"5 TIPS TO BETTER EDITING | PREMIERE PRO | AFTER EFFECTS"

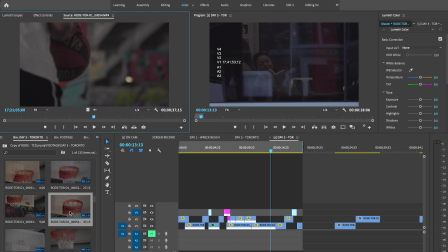4:06 I didn't realize how uncommon this tip was until I watched my friends edit, and I noticed that they were going through every single clip individually, watching it all over again, just to take a small 2 to 5 second clip from it.
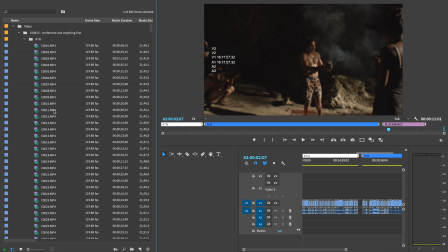4:18 It doesn't sound like a big deal, but if you're working in a project with hundreds to thousands of clips, which are 30 to 60 seconds or longer, and you're only taking 2 to 5 seconds from it, you are literally wasting 30 to 55 seconds looking through that clip, and that is insane.
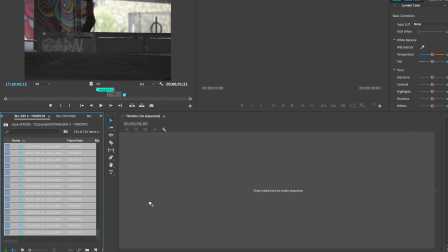4:35 That just doesn't make sense to me. Making selects is the way around this. You put all of your footage onto one single timeline, you watch it through, and you pick your favorite parts.
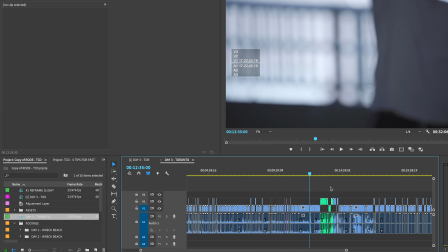4:43 I typically lift it onto the second video layer, and then after I've selected all of my favorite parts from the clips, I will duplicate that sequence to have a backup,
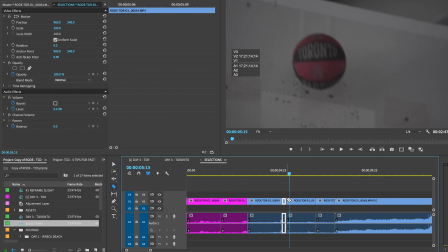4:51 and then I will ripple delete the bottom layer. pulling all of my selects together into one really crisp reel of all of my
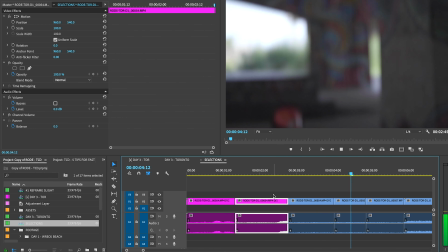4:58 best footage. And from there, I can just simply use that to make my edit. If you're looking to make multiple edits from your footage, I would definitely consider making even more specific selects. For example, if I'm shooting for a music festival, I would separate the selects into things like crowd shots, dancing, DJ. If the client wants specific changes, oh, I don't like this DJ shot, I don't like this crowd shot, you know exactly where to go and find those. Or you can color code things the way you want to. That is my tip number two, make selects and save your time while editing.
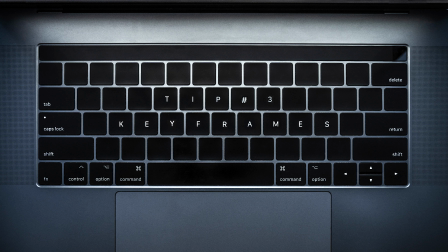5:26 Tip number three, keyframing. The word keyframing is typically associated with some sort of intricate effect. People might not necessarily think that you could keyframe every single clip. Anytime you see a video from me, I have readjusted it, rescaled, repositioned every single clip to look as best as it possibly can. It's not easy to land a picture perfect shot every single time. And that is why we have effect controls. I know the effect controls can seem really intimidating because your options almost seem limitless sometimes, but even just the minor tweaks make such a difference in the overall picture and production of your video.
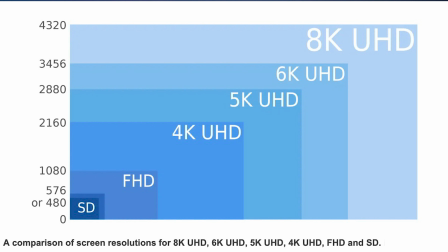6:01 Especially consider rescaling if you're shooting in higher resolutions like 4K, 6K, or 8K. I have personally rescaled the exact same shot multiple times and used it in the same video without anybody noticing. There's so much resolution there that people only end up posting to Facebook or Instagram.
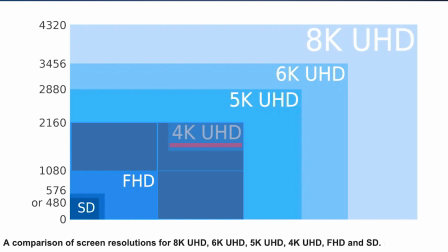6:17 You can fit four 1080p screens in a single 4K frame and it just grows as you have more resolution. So definitely just try and make the most of your frame when you have a higher resolution. I've also personally scaled up a 1080p shot 900%. And I have not been called out on it yet.
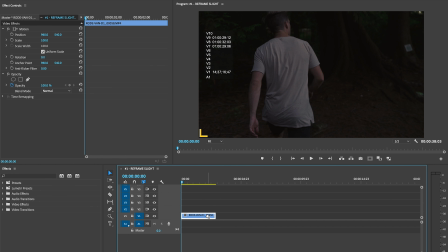6:34 If that doesn't paint the picture enough, I will give you one really quick example right now, just to show you how impactful a simple repositioning can be for your video.
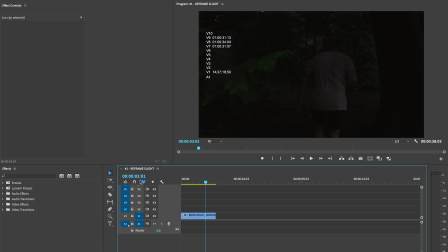6:42 Here's a clip from an upcoming video that I'm working on with Rode.
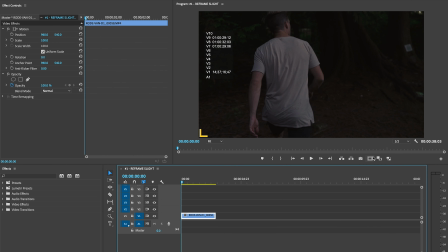6:46 As you can see, the clip looks smooth until we put up the markers and we notice that I am slightly off center in the frame.
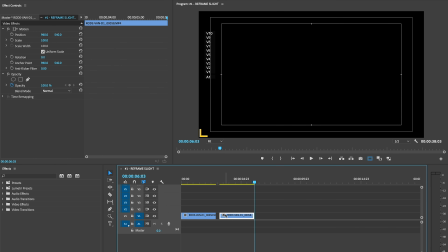6:53 I'm just gonna duplicate this right here to show you a before and after.
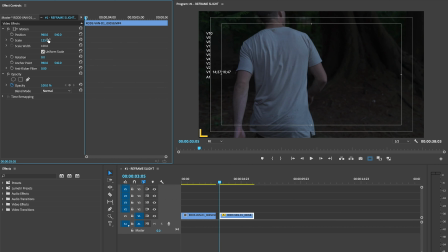6:57 Now, the first thing you wanna do is scale into your frame and then reposition the beginning of the clip to the center.
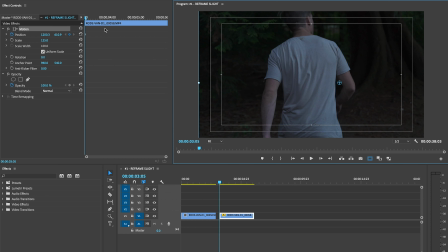7:05 Now, as we move along into this clip, we are going to slowly reposition it,
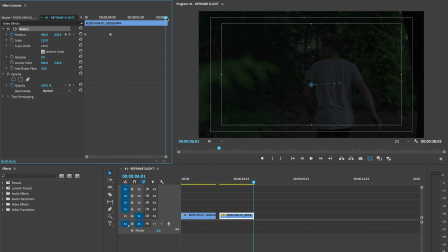7:12 and then again at the ending of the clip to make sure that it stays centered throughout the entire video. Now, you might notice that in other areas, it might slip away from center, but if you add too many keyframes, it's going to look unnatural. So as you can see, this fourth keyframe we added here actually has to be removed.
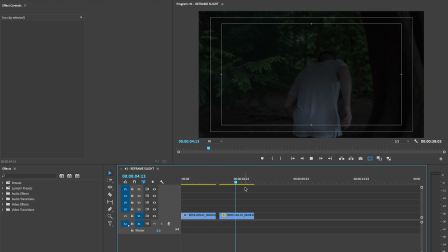7:32 If we remove this fourth keyframe, it'll look more natural than trying to keep the entire shot in the center. We're able to keep the majority of the shot in center, and it looks a lot better than it did. Here is before, and here's after.
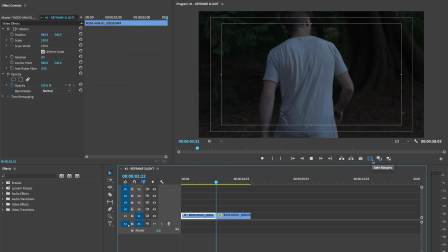7:51 Now, with this repositioning, it really creates the feel of following.
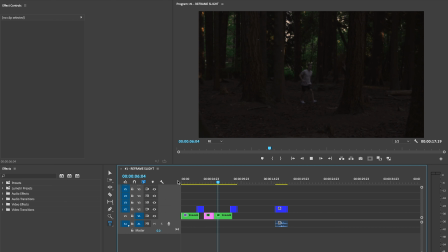7:57 From the same video, I have a second clip to show you where I've re-centered myself into the frame and created suspense to the clip by zooming out. Adjusting this clip and creating this feeling was as simple as setting two keyframes.